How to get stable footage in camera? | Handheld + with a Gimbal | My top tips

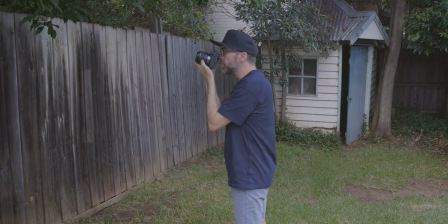4:08 So having a third point of contact can be really really helpful with that.
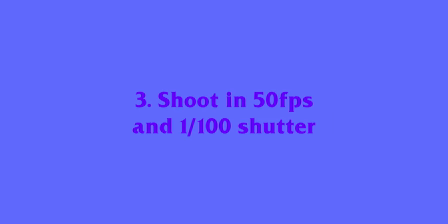4:13 So that's my first two points. So point number three to shoot in 50 frames a second with a 100 shutter speed as opposed to 25 frames per second with 50 shutter speed. Now what that does is it gives you two options in post. One of the options is you can slow that down to 25 frames per second and it can give you a slow motion b-roll effect but if you want to stay in real time say 24 or 25 frames a second then what you can do is you allow the program and software to just drop out one of the frames and each frame is then captured in 100 shutter at 100 shutter so it's going to reduce the motion blur between each frame because when you shoot 25 and 50 you do get some motion blur in the frame If you shoot at 100,
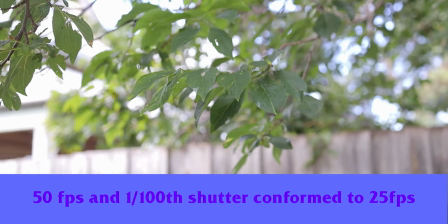4:58 you double that shutter speed, you get less of that motion blur. Then when you do have some jump in the footage or some jitters or some sort of micro shake, the actual footage won't look blurry.
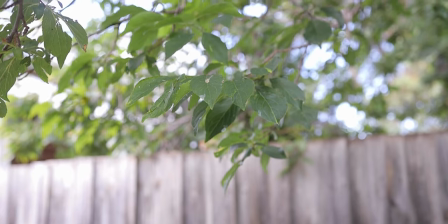5:11 It'll actually still look sharp even if you've got some movement.
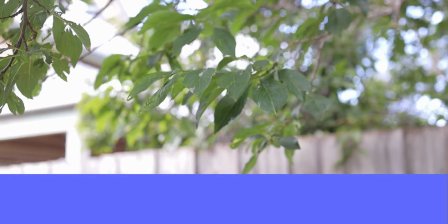5:14 And your warp stabilization or your translation stabilization in DaVinci Resolve will actually work much better to correct that footage.
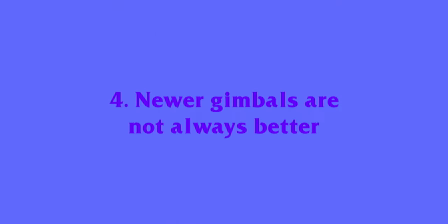5:22 So that's my point number three. Point number four is I've used gimbals for many years and I started out using the GlideCam
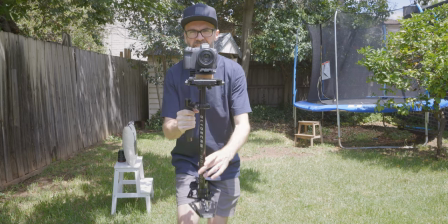5:29 HD4000 and I would say for shots like these types of shots that I'm going to show you right now,
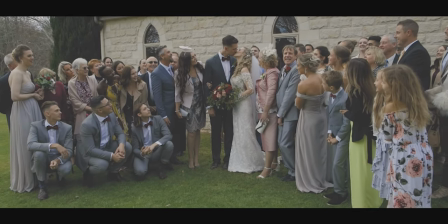5:35 again back to the wedding days, but I also use this extensively for real estate videos and this is a really good way to get a humanized,
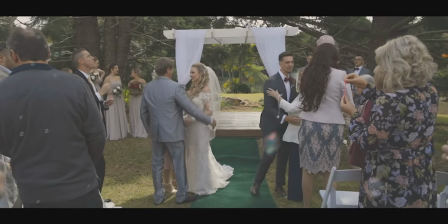5:44 I call it a humanized looking piece of footage.
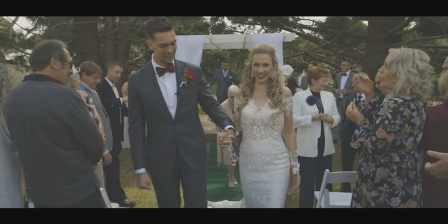5:48 The GlideCam has a way of not creating and introducing the bob effect and I think it's because when you hold the actual handle on the glide cam,
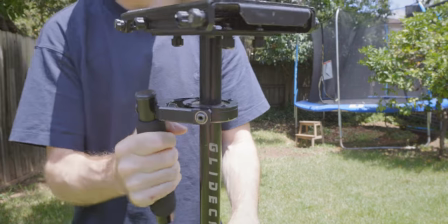5:55 when you move it back and forward like this, it doesn't really change the distance of the head or change the position of the head of the glide cam. It sort of just rocks back and forth in your hand. So newer gimbals actually seem to not have that fourth axis of stabilization. And we know that there's a new camera that's come out by DJI that removes that fourth axis and what I call the bob. So in a lot of different videos as I've seen, you get this really interesting bob that looks unnatural, whereas with the Glidecam,
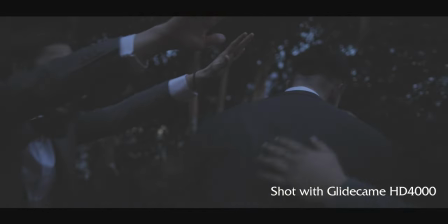6:24 it's actually quite naturally looking and you get this really smooth flow effect.
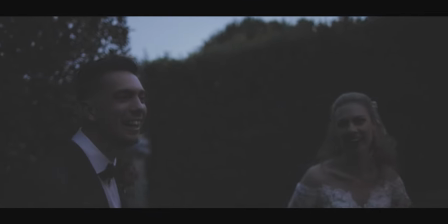6:30 And I even don't mind if you look in this piece of footage where the horizon starts to bend a little bit,
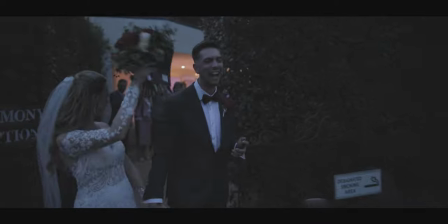6:35 it feels like you're on a little bit of a boat, but it gives it this dreamy feel. And you can correct that later in post if you want to as well without any problems, but I've tend to leave it in the footage because I don't mind it as long as the whole shot or the shots proceeding and after it aren't like boat-like as well and the whole shoot isn't you know going like this and bobbing around like this I kind of like sometimes where the glide cam would just slightly go off axes so
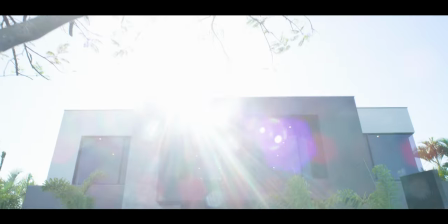7:00 I've used the glide cam extensively and the thing about a glide cam is if you haven't got any sort of stabilization yet you can pick them up like
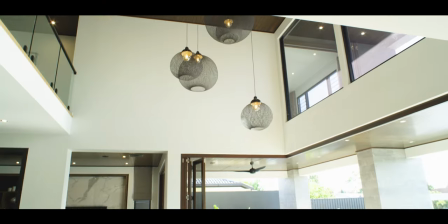7:07 going really cheap people have moved on to the RS2 from DJI or maybe the Ronin-S which I still use these gimbals are really really
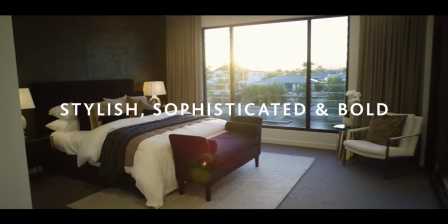7:16 good the glide cam is still really really clutch and you can do some incredible shots with this piece of kit so i would recommend it highly if you haven't yet got yourself any form of stabilization number five is a gimbal so using like a rs2 and i know it's an incredible gimbal but i'm still happy with the ronin s the ronin s is essentially
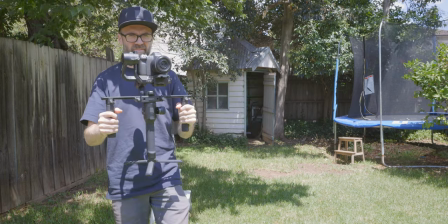7:39 really really good but again it has this issue with this bob effect but there's a really cool feature where when you're holding the gimbal you lock out the gimbal so basically you press the button on the front of the gimbal when you're holding it
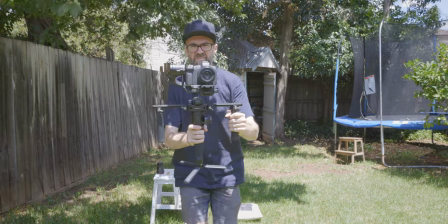7:53 and that will basically fix the camera wherever it is and so no matter what you do what movement you make the camera will then stay
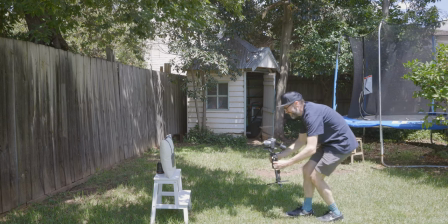8:01 in position I'm highlighting what that does here so if I don't hold it and I just push in you can see the gimbal then moves
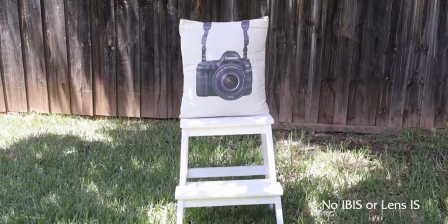8:09 with my movement and it's set I've set it in a certain way to move with my movement but if I press this button in and then push in